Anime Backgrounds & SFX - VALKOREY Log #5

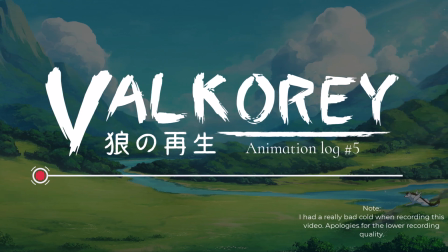9s
Hey everyone, welcome to the 5th animation log of making the animated series called Valkorey.
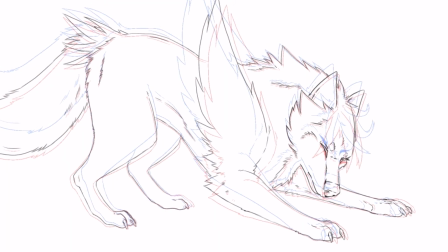15s
In video logs like this, I explain my process of creating an anime-styled show from scratch.
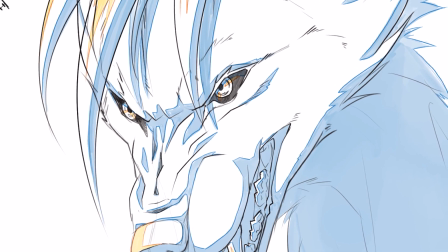21s
And I know many of you have been waiting eagerly for this one, so I'll get started right away.
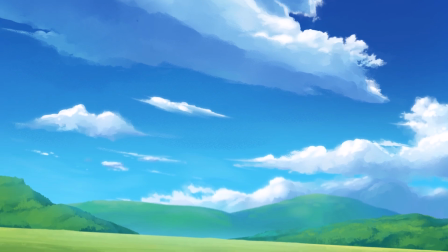27s
Log number 5 is all about making anime-styled backgrounds and how I approach the sound and music in the series.
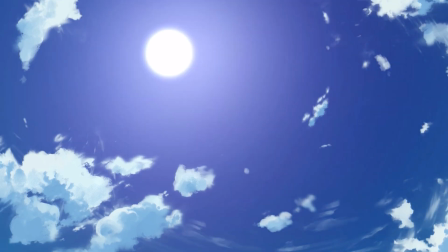34s
I first want to point out though that I am not using any AI-generated content for the show.
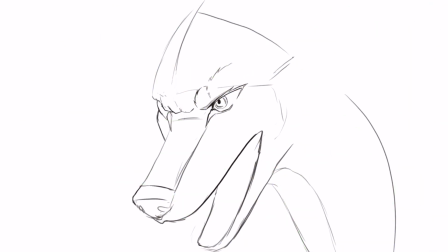39s
Having it made entirely by people adds a lot of personality in my eyes, and as an artist myself, I enjoy the process as well.
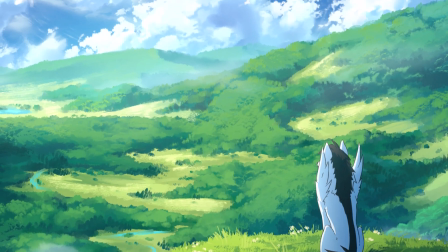50s
Currently, I am the only background artist, meaning every single background that you see right now was made by me.
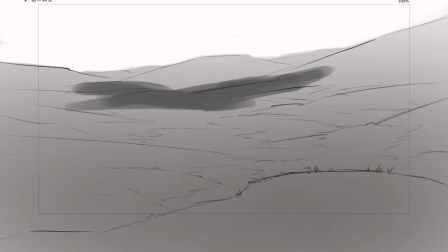56s
When making a series, I find it important to consider the style for both the animation and the environment.
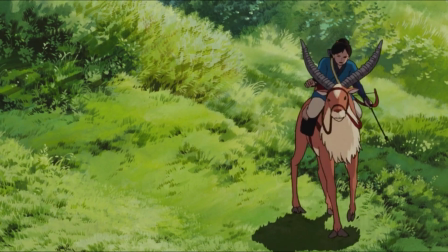62s
The backgrounds for the show Valkorey are heavily inspired by those made by Studio Ghibli,
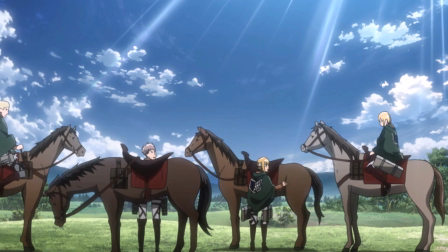68s
as well as the natural backgrounds and colors from Attack on Titan.
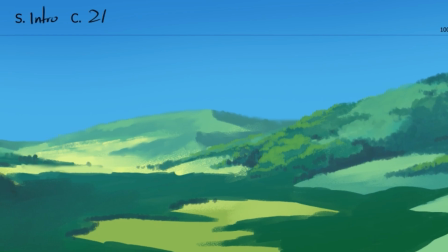71s
When considering a style for a series background, I always think about the colors so they stay consistent,
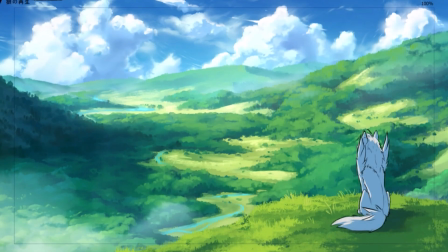78s
the kind of brushwork to get specific patterns, and the amount of detail the references have versus the detail I can make myself.
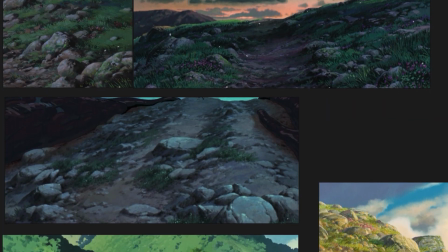86s
During the pre-production, I made a detailed style board for the show's backgrounds,
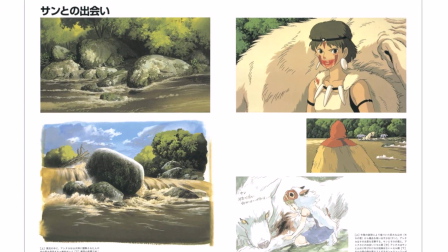91s
and kept my volume of The Art of Princess Mononoke close as a reference for brushwork.
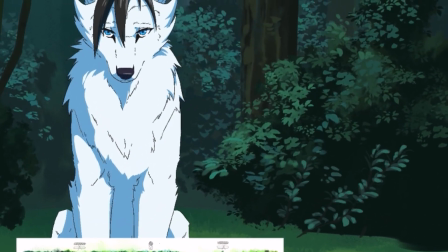96s
Even though I cannot match their style 100% yet, I am not letting this get in the way of making a series.
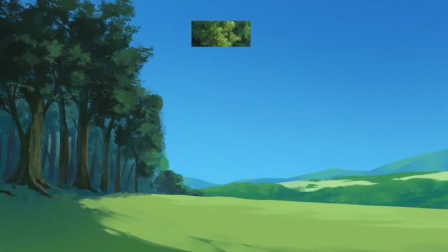103s
One way to not worry too much about matching the higher quality of the primary references is to look at anime with a simpler background style.
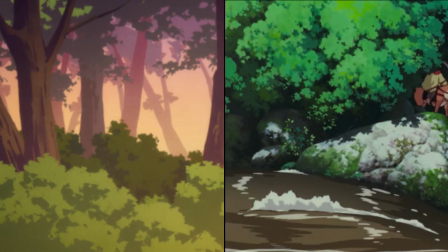111s
They are by no means bad, but they are 9 times out of 10 more achievable for multiple reasons.
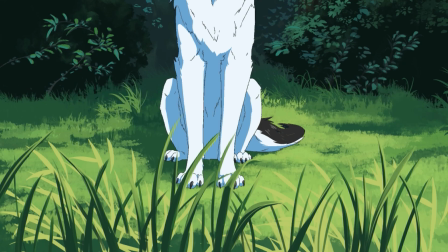117s
I personally chose a more complex style because it fits the show's theme and complements the characters.
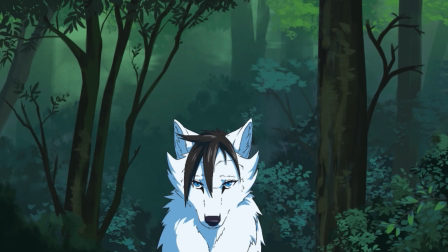124s
I also wanted to keep improving my background art, and I know that I will have to keep challenging myself to get better.
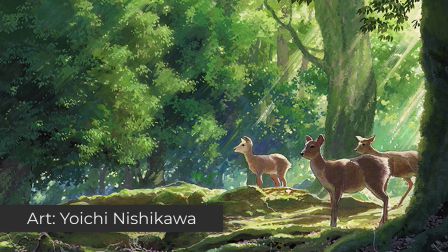130s
In the style boards, you find different references for trees,
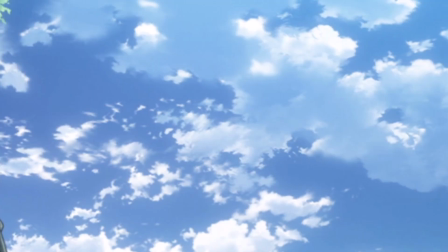134s
grass, rocks, clouds, mountains, dirt, and so on.
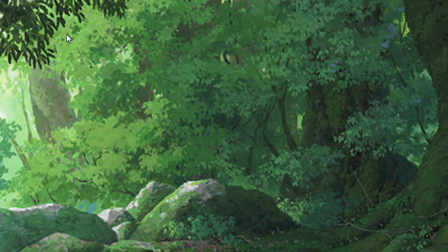139s
This way I can zoom in and understand the brush strokes and try to replicate them for different kinds of background elements.
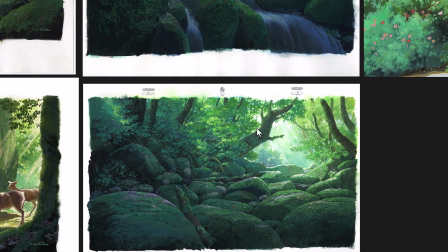146s
On top of that, it also lets me see the contrast and the different colors.
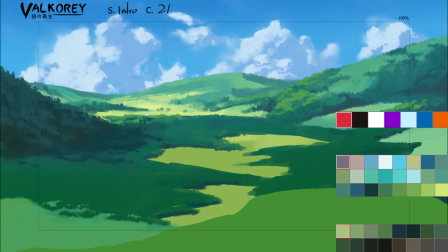153s
I made multiple color palettes that I can stick to for the base colors, shadows, and highlights.
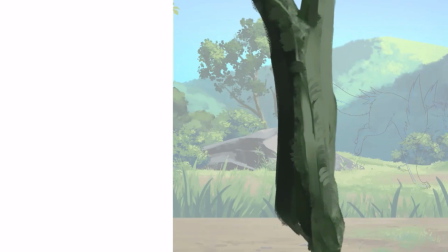159s
When I'm sticking to these palettes, it also allows me to make assets to quickly block out a background.
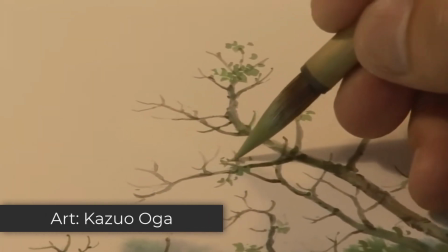165s
Studio Ghibli values the look of original hand-drawn work, meaning they make everything from scratch.
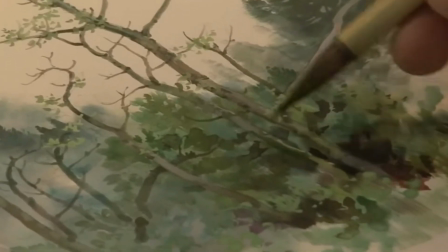171s
Because I am on my own and also do not have the money to paint everything traditionally,
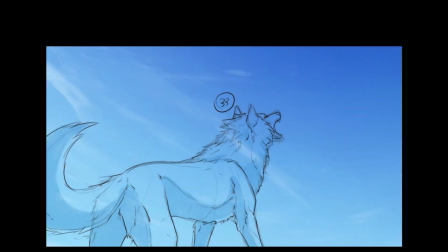176s
because art supplies are quite expensive, I stick with the digital backgrounds and self-made background assets.
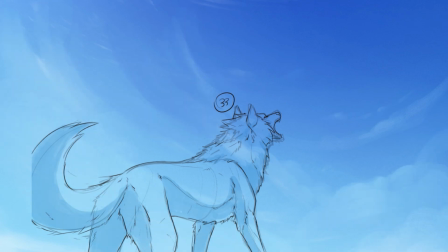182s
Doing it this way allows me to put the amount of detail that I like, while also saving some time.
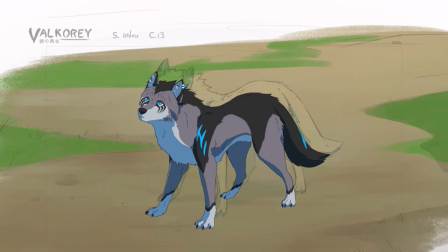187s
However, this doesn't mean that every background consists of multi-use background assets.
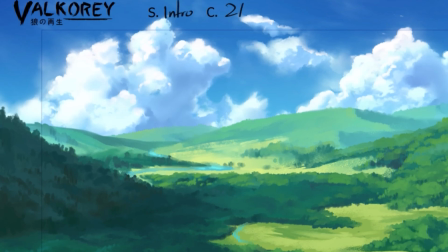192s
Especially the more detailed backgrounds, which take more time to make, are usually 100% unique.
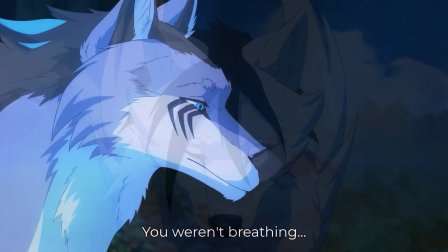198s
Blurred backgrounds, where the characters are the main focus, do have multi-use assets, or just less detail in general, since they don't need it.
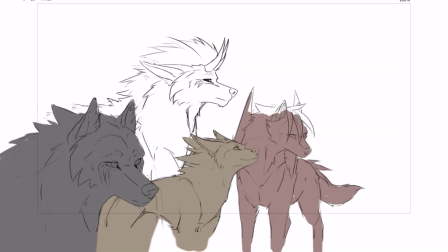205s
During layout, I sketch the background in combination with the characters that are going to be in the cut.
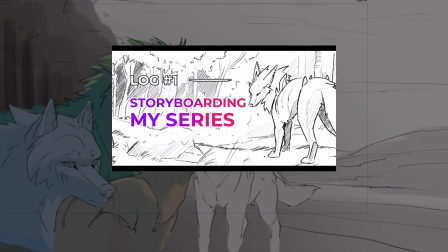210s
If you don't know what layout is, you can check out this video that I made before. Animating characters and painting backgrounds are not done at the same time.
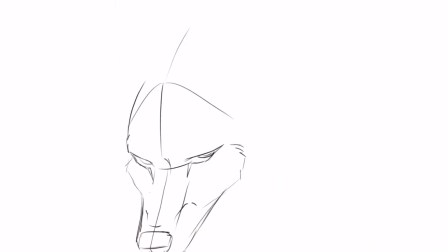219s
I want my team to have enough to work on, so I usually prioritize the animation first.
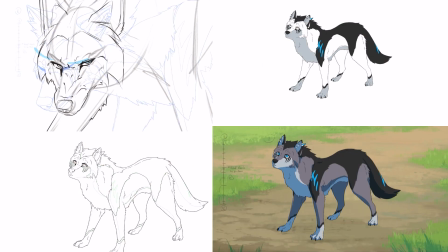224s
When the other members are busy, I tackle the background.
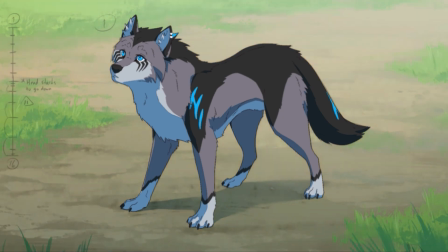227s
There are, of course, situations where it's the other way around, especially if the background is the main focus.
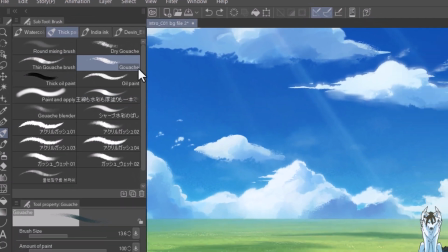234s
I use a mix of custom and standard Clip Studio paintbrushes, such as the gouache.
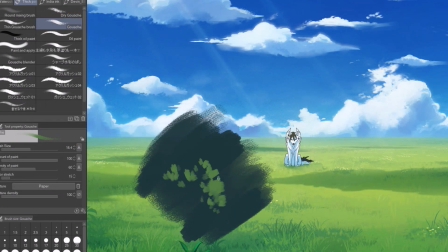239s
Since I do not like the standard watercolor brushes of Clip, I have a custom set for that as well. The more traditional looking brushes are what I rely on the most. The way they interact with color on the layer gives them a more natural look.
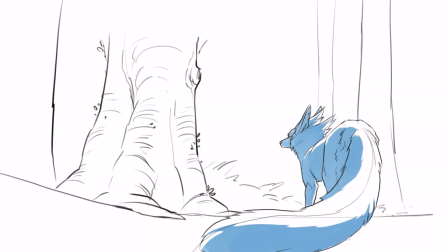253s
I actually didn't paint a lot traditionally.